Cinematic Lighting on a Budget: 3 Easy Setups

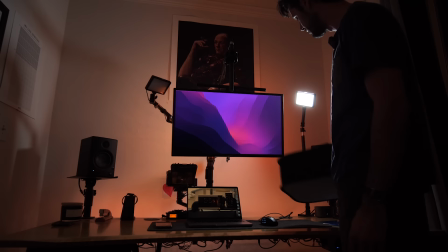So I'm gonna replace this one with my softbox LED panel.
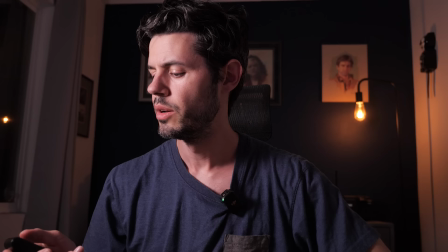And boom, we got a softbox light. Pretty bright on my face.
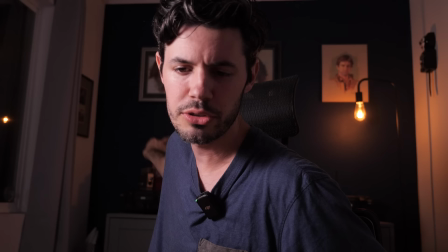Might want to tone this down a little bit. One thing I don't like is that if we're gonna be blowing moonlight through here, I probably want this to be cooler.
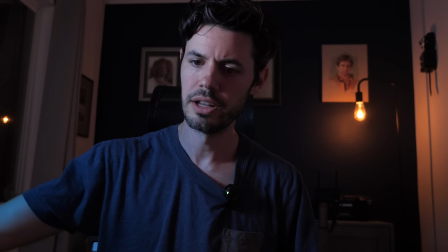So I wonder if I use one of these filters on this as well. That looks maybe too blue.
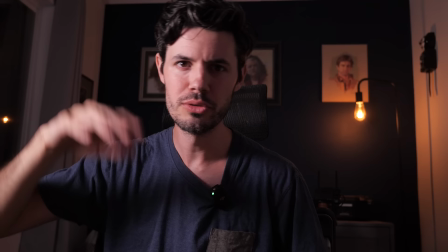That's crazy town. I don't know. We'll play with it. I'm gonna move on to the small rig light outside.
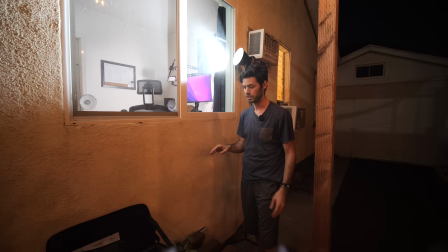It's looking pretty good, but it's definitely blasting the entire office with bright white light. So we're gonna try to channel that light into a more precise area. But since I don't really have the right tools to do that,
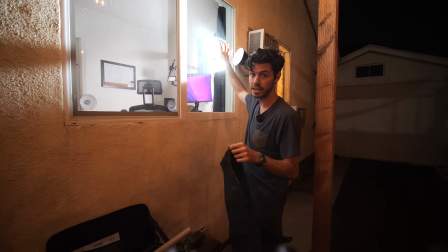I'm gonna use my leftover roll of black wrap to make a little funnel around this and try to get more of a spotlight effect from this thing.
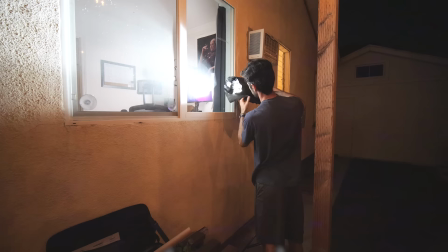So here we go.
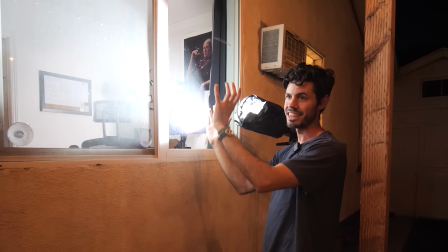So I just did a little grip tape to wrap this black wrap around this light and channel it into a more tight light pattern on the wall in there.
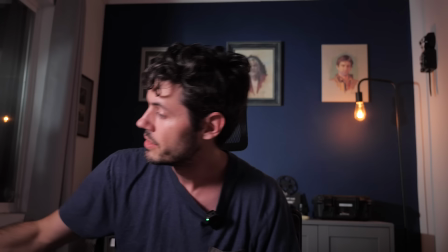Still a little too loose for me. It's kind of filling out the entire room. But fortunately,
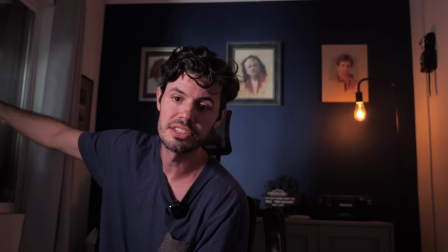we've got my blackout curtains that we can use as a flag to block out some of this light and get it to look a little nicer.
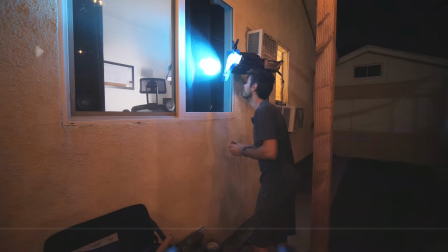So let's see what that does. That looks pretty good. And we haven't put the blue filter on, so I'm gonna put that out there. We'll see where we're at.
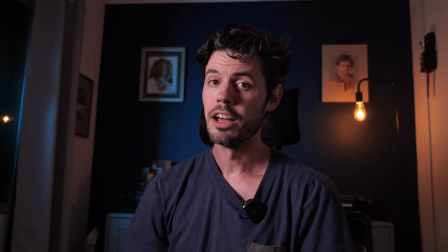I think it'll stay. All right, it's looking cooler.
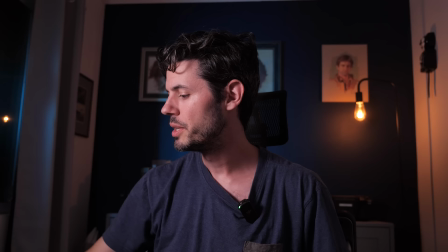I'm still thinking that this light is way too warm, so I'm gonna use my other blue filter on this.
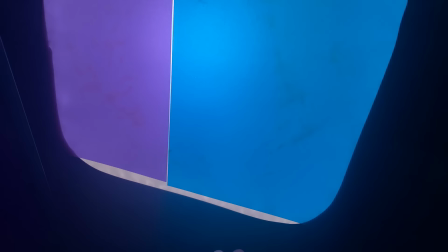So I did say lighting on a budget, right? I only have one more blue filter, so I had to put a purple over here to cover the rest of this softbox.
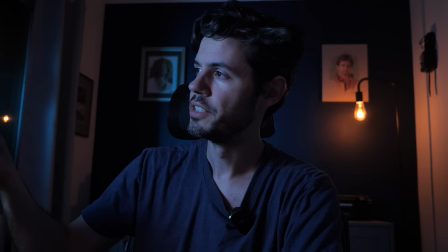But you know what? You can't really tell. So I'm gonna make it as bright as I can.
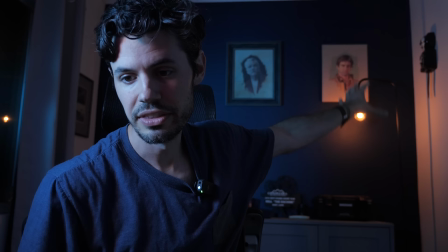Now, if we get a warm color, back here is my rim light. And that will kind of mimic what this light is doing.
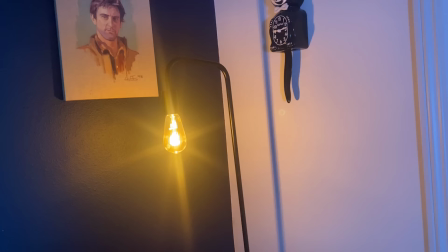So we're gonna fake that that is my rim light here.
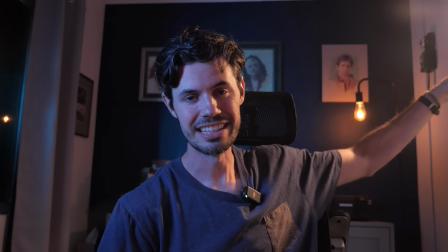So we have the practical there, and then we have the on-camera light hooked up to the door and this flexible iPhone arm.
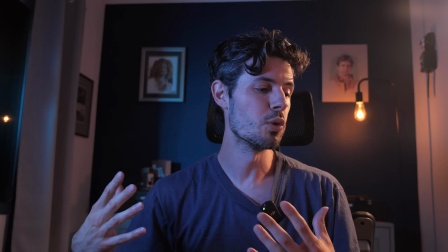That's bi-color, fortunately. So I said it's the warmest color. Now what I'm just thinking is if I can break up this light that's on the back wall, it might look a little bit more realistic.
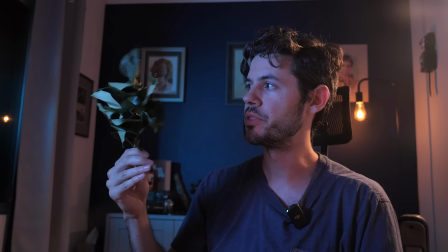So I ripped off a little shrub and I'm gonna try to put this in
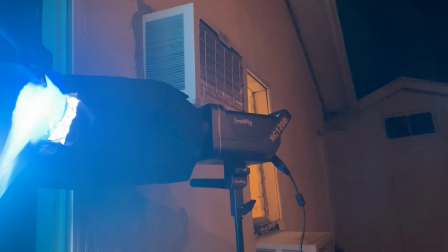front of the light to make it look like that moonlight is filtering through some foliage.
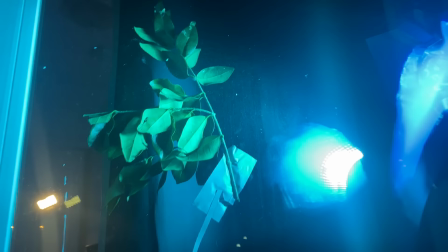I got the light here and then I've literally just gaff taped this stick to the inside of the window.
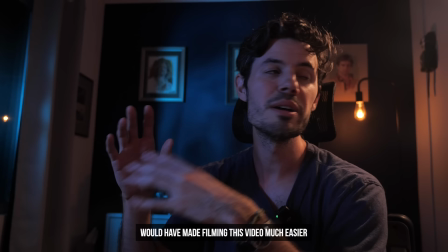And you know what? It's doing a pretty good job. Okay, so I've brightened the small rig light to 75%, but I've also lowered the ISO on the camera to darken the image.
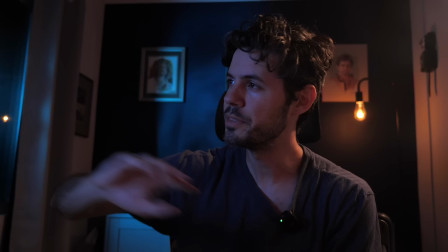The problem I'm running into trying to balance all these lights is that this key light right here with the softbox on is so weak,
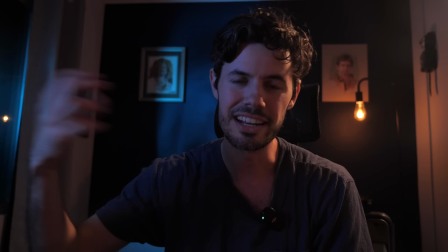even though it's 3 feet away from my face, it's barely getting enough light on my face to expose me properly as a key light.
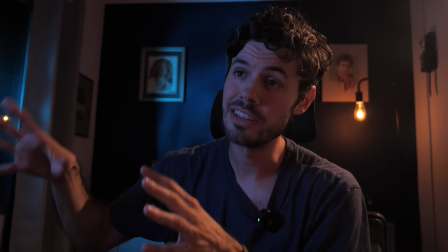So I think I'm gonna have to take the softbox off this thing, which means the light's not gonna be quite as flattering,
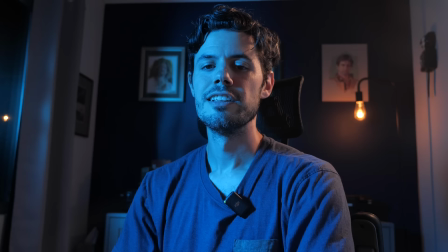but it might give me enough brightness to work as a stronger key light.
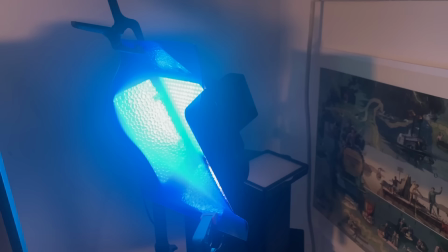All right, this is with the softbox off, and now I think we're actually starting to get somewhere. A few more things, and I think we'll be good to go.
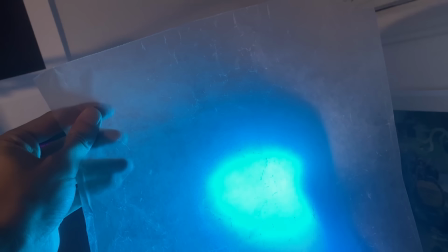So without the softbox, this light is a little harsh, so I'm gonna throw a little strip of just plain old wax paper in front of it,
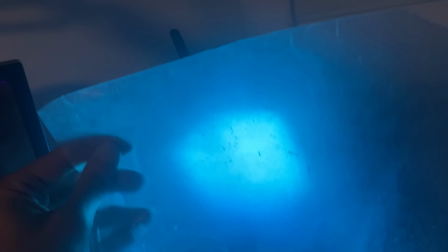and I think that'll soften it without cutting too much light.
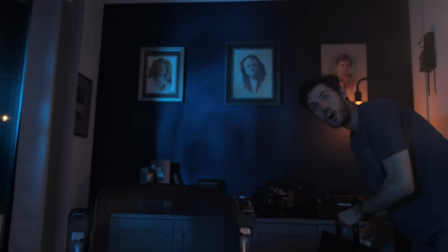Okay, I've made a few more little tweaks, and I'm feeling pretty good about it, so now it's time to hit 'em with the fog.
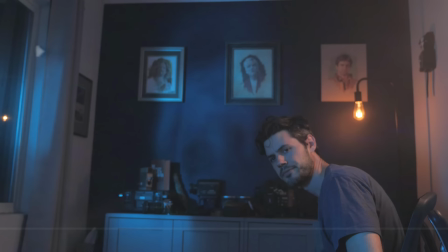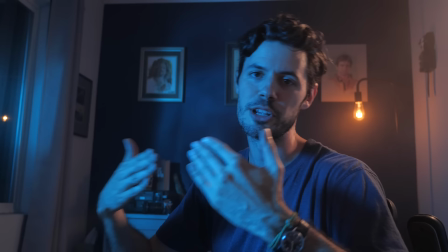And as you can see, I've gone absolutely crazy with fog in here, but that's giving us a much softer, more diffuse light.
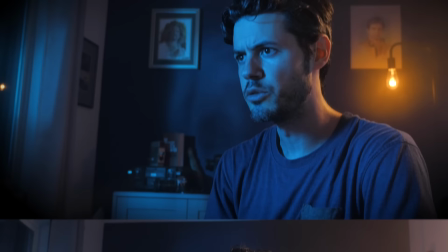And this is going to be our final lighting setup. And I think it actually looks pretty cool. Looks like it's straight out of a sci-fi film.
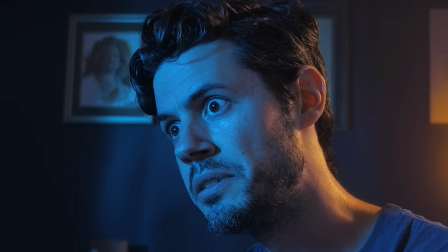The robots are self-aware. Indeed. The love robots.
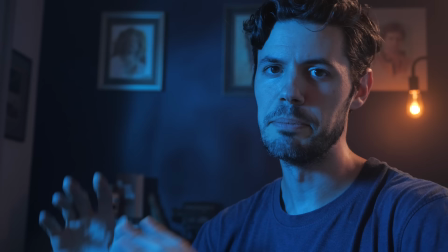Do they know?
So we're doing a couple things here. A mixed color temperature, so you got the warm and the cool.
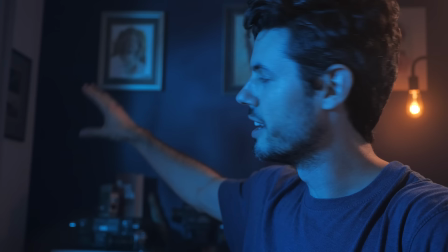I think the foliage is helping a little bit on the wall. It's breaking up this small rig's light right here.
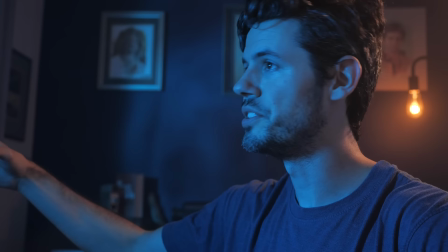And as you can see, you know, I don't have any gear for this small rig light,
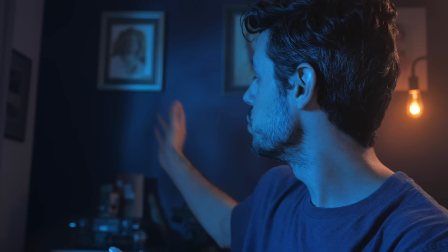so the fact that I'm able to just take some junk I have lying around at home and create some cool lighting setups like this,
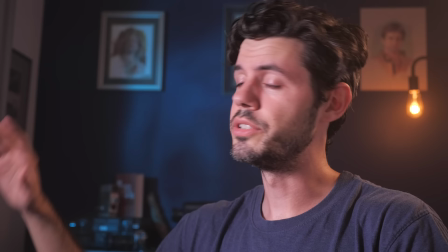not bad.